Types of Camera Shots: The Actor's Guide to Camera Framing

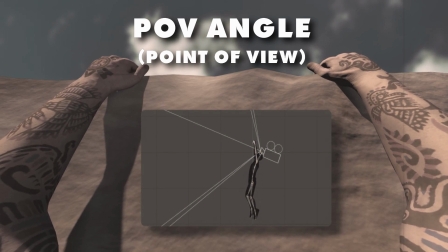500s
The camera is placed just above Dustin's head and angled up in the direction that Dustin would be looking.
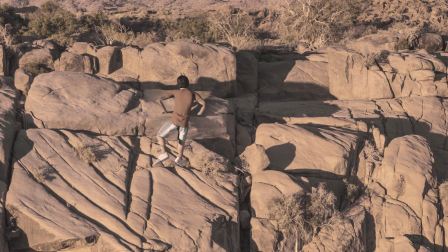506s
Phew! Dustin managed to pull himself to safety, just in time to plummet to his death.
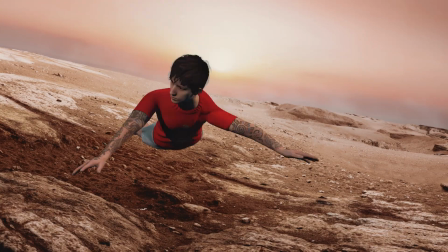512s
Dustin hits the ground with a thump. Poor soul, never had a chance.
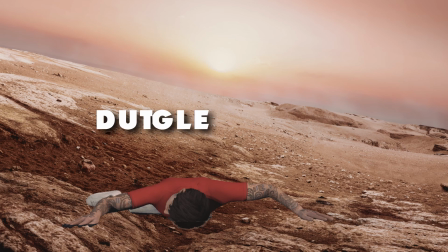517s
This shot is framed using a Dutch angle.
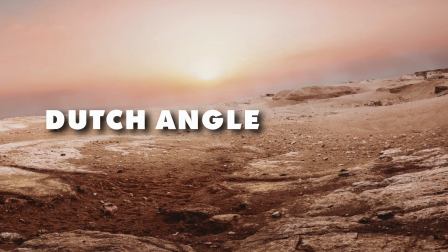520s
A Dutch angle is where the camera is rolled to the right or the left, forcing the horizon line to turn on a diagonal.
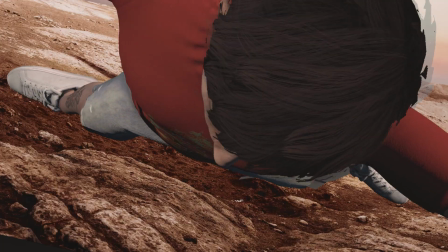527s
But wait, he stirs! Dustin's alive! Damaged, yes, but still alive.
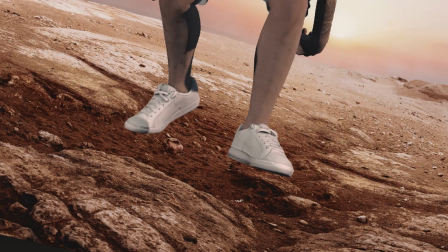532s
The Dutch angle is a dramatic angle. A director might use the Dutch angle to make the character feel disoriented, spaced out, or in peril.
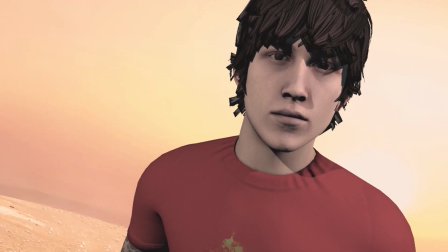541s
Let's give Dustin a break while he returns to his Jeep to change his soiled underwear.
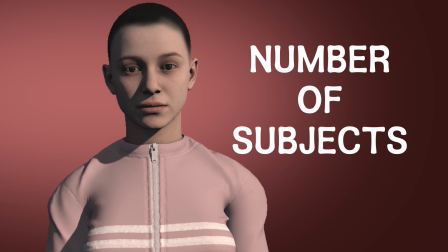546s
The fourth parameter of camera framing is the number of subjects in the shot and how they are composed on the screen.
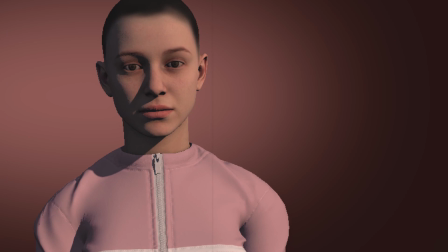552s
So far we've only seen one subject in each of our shots. These are called one-shots.
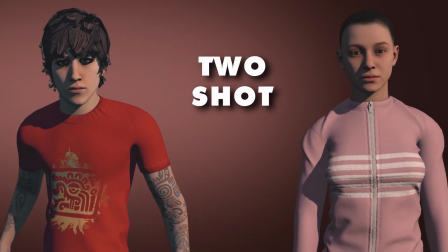557s
If we have 2 characters, it's called a 2-shot. 3 characters is a 3-shot.
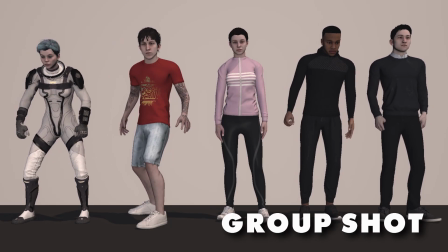561s
4 or more characters is a group shot, and many characters is a crowd shot.
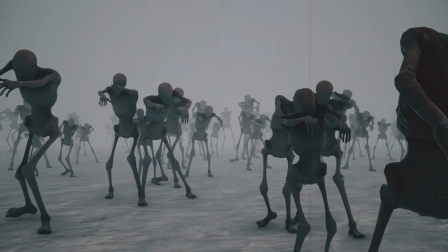566s
But there are a variety of ways that we can frame 2 or more characters in a shot.
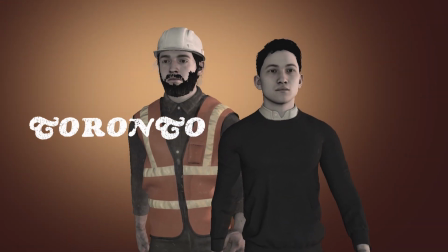571s
Meet Toronto and Montreal.
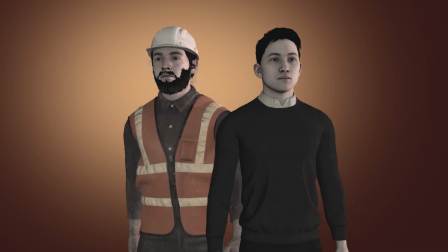574s
They will be our subjects as we look at a variety of ways 2 people can be framed in a 2-shot.
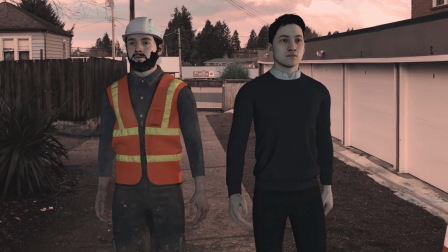580s
Toronto is on his lunch break from the construction site and the two men are walking down an alley.
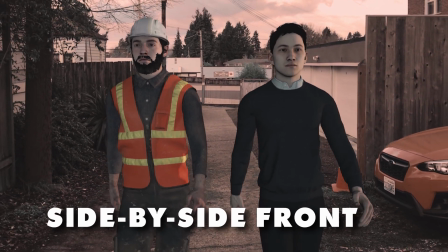585s
They both face the camera front on side by side. This is a balanced shot showing the characters at equal footing.
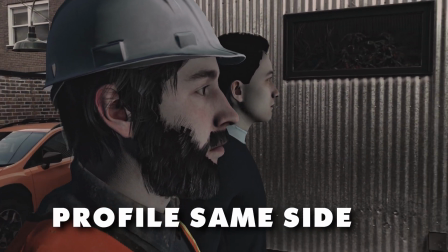592s
We can place both characters' profile facing the same direction on the same side of the screen, and the reverse of that.
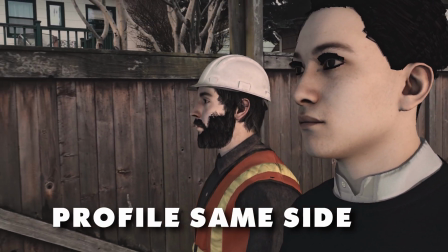598s
This could be used for an exchange of dialogue where the director wants both characters to be on the same side of the issue.
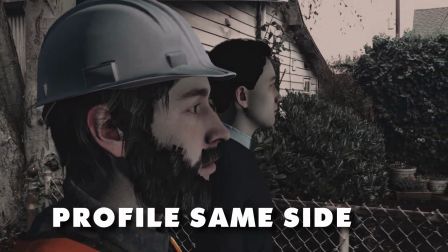604s
By flipping back and forth between these two angles, we can get each character's perspective.
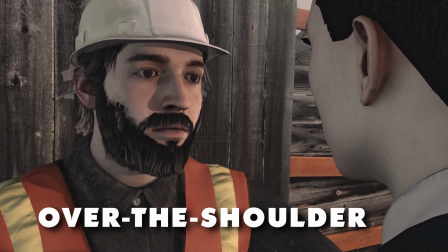609s
Now when the characters stop walking and turn toward each other, we can frame this section of dialogue using an over-the-shoulder shot.
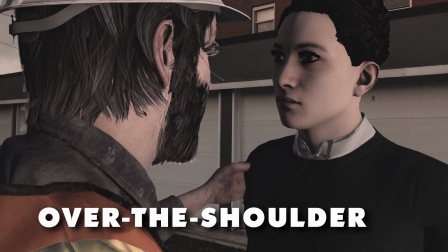616s
An over-the-shoulder shot frames the shoulder and head of one character in the foreground, but the focus is on the character that's in the background.
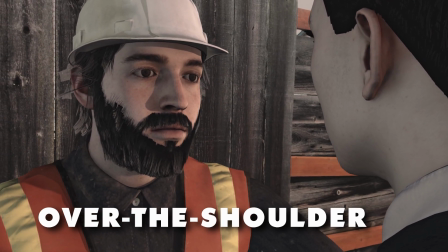624s
This is used by directors to examine both sides of a conversation, both when an actor is speaking or reacting to the other actor.
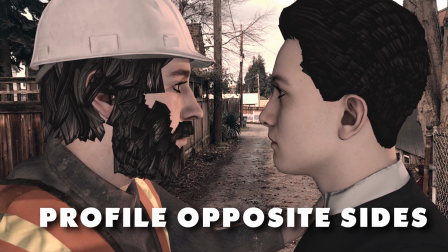631s
Here we have a front-facing shot where the characters are profiled facing each other. This shows that they're on opposite sides of the frame.
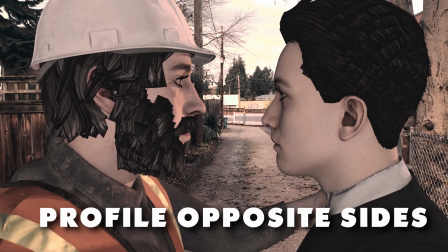638s
Perhaps now the characters are unable to reconcile with each other, and therefore they're on opposite sides of the screen.
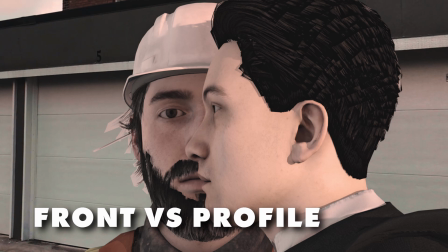644s
You can frame a character in other artistic ways, such as this one, where one character is facing forward and the other is facing profile.
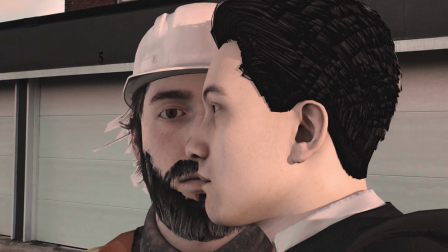651s
You might use this shot to show two characters who seem like one. Let's bring Blake, a new actor, into a conversation with Claire.
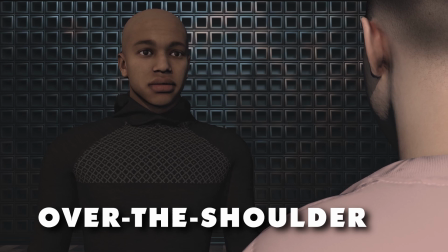658s
In this over-the-shoulder shot, both characters seem to have the same level of dominance in the scene.
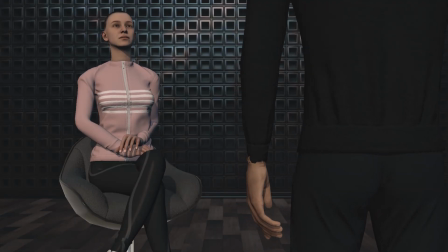665s
But what if one of the characters were seated? Here Claire is seated, and we lower the camera to an over-the-hip shot.
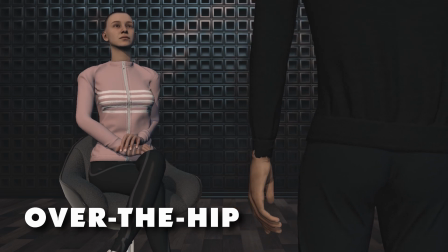671s
An over-the-hip shot is like an over-the-shoulder shot, but it's over the hip. This over-the-hip shot is used when you want to show characters on equal footing, but one of them is standing and one is seated.
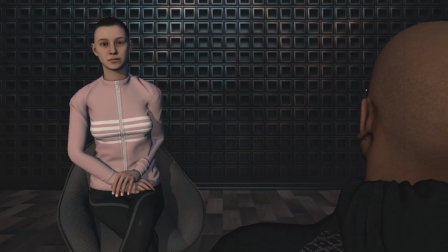682s
Now if we wanted to give Blake a little more dominance in this shot, we would raise the camera to his head level and do an over-the-head shot, aiming down on Claire.
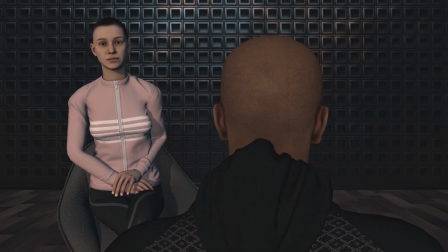691s
And if we wanted to frame Claire as the dominant character in a moment, we would go from an over-the-knee shot on Blake.
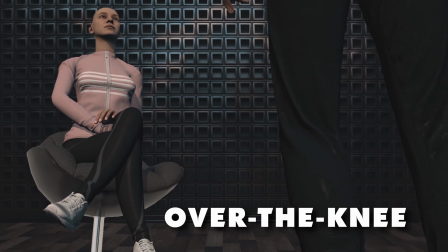697s
This makes Claire look more looming and dangerous. We can do an over-the-foot shot as well.
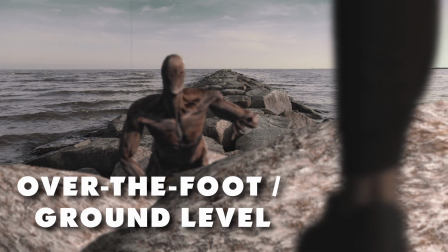703s
Here we're at Blake's foot level as a zombie approaches him.
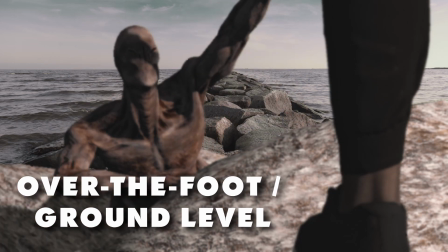709s
Over-the-foot shots are used when you have to frame a character that is on the ground in relation to someone who is standing.
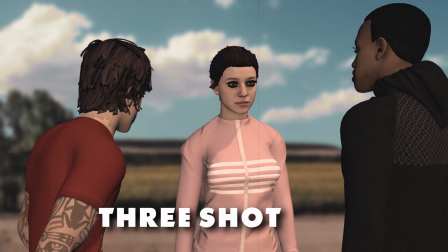714s
When we have three or more characters in a shot, there's always a bit of triangulation.
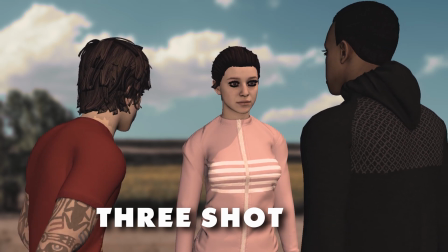719s
Three shots are great when you need to save time on set, when you don't have time to do a setup for every single individual one shot.
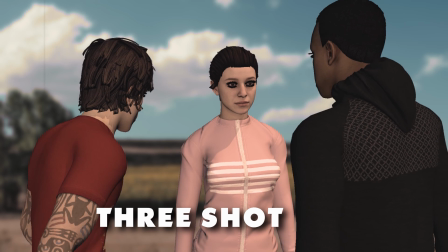727s
In this manner, characters can kind of talk over each other and you can see their reactions at the same time the characters are speaking the lines.
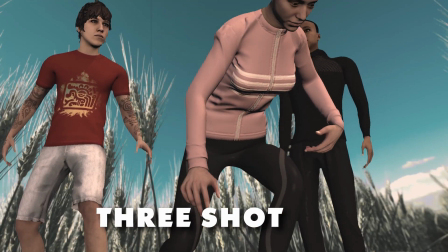734s
Three shots can also be shot from a variety of different angles. Here we have a low-angle shot capturing Claire in the foreground.